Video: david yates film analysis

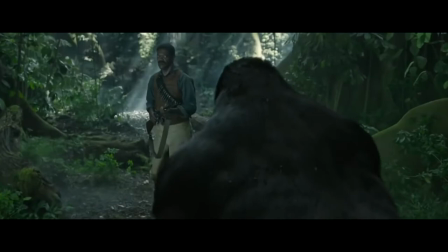Get on your knees and bow. Right now! Expose your most vulnerable parts.
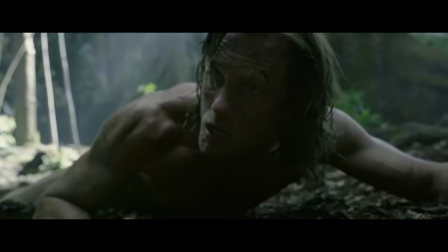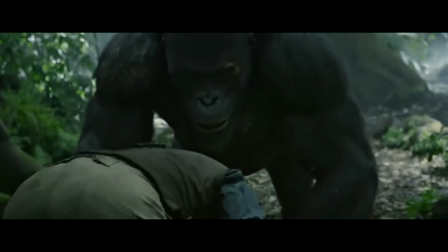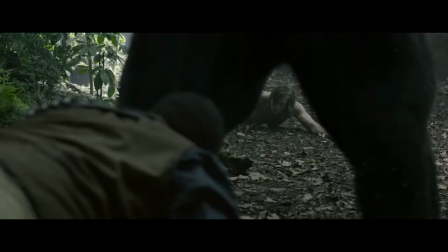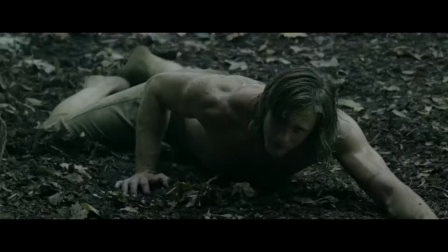You want me to lick his nuts too? If you want to live, George.
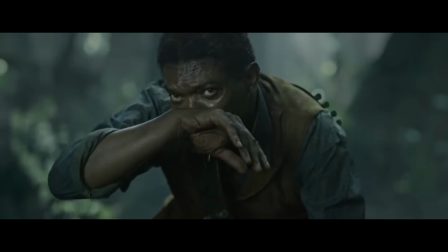I wasn't gonna. It looked like you were.
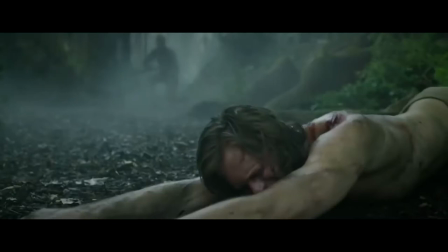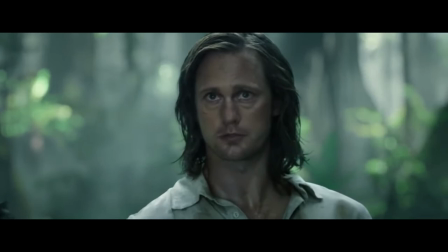The scene that you just watched is from the movie The Legend of Tarzan.
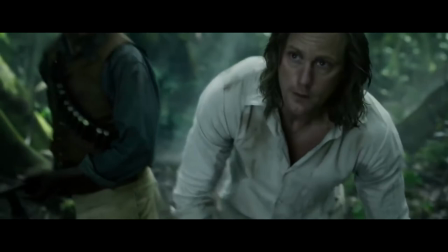Yates uses a mix of close-ups and long shots between Tarzan and George and the gorillas to establish the two sides that Tarzan and Akut are representing.
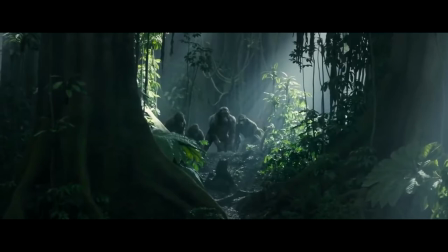He then uses close-ups and medium shots to focus on the conversation between Akut and Tarzan,
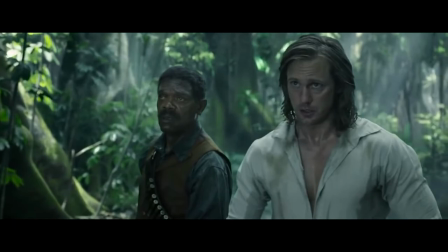which exhibits Tarzan's ability to revert back to his primal instincts of his childhood as well as his ability to switch between languages.
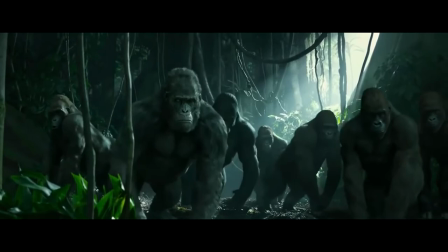Yeats includes non-diegetic sounds of African music during the build-up to the fight and adds a slow-motion back-and-forth shot showing the similarity between Tarzan and Akut.
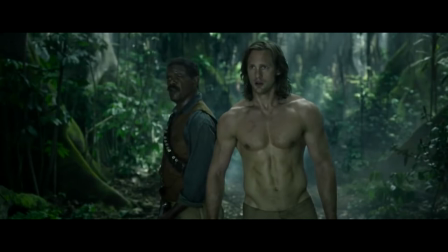He accentuates the fight by adding shots of Tarzan on the ground and Akut above him to exert Akut's dominance over Tarzan.
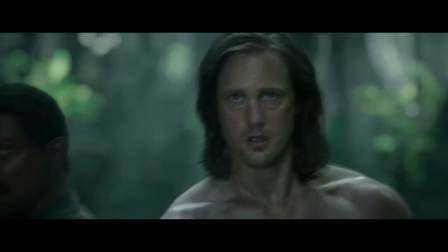Yeats focuses on the interaction between humans and gorillas by displaying Akut's teeth next to George's face as Akut forces him to bow.
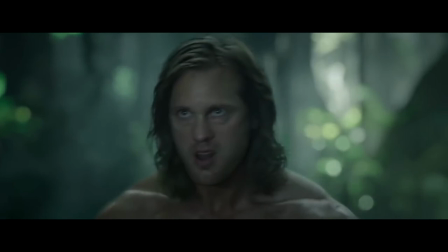He also adds in the element of humor to contrast the intense fight.
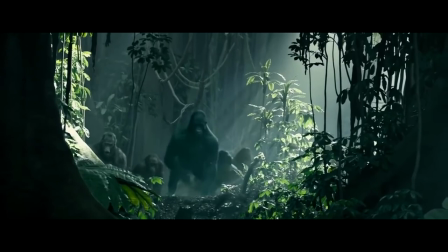To close out the scene, Yates exhibits a coot's dominance again by placing his trademark of the handheld camera on the ground where
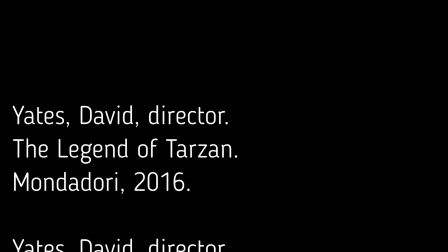Tarzan is laying and tilting it back and forth to a coot who is hovering above Tarzan and in turn expresses who won the fight.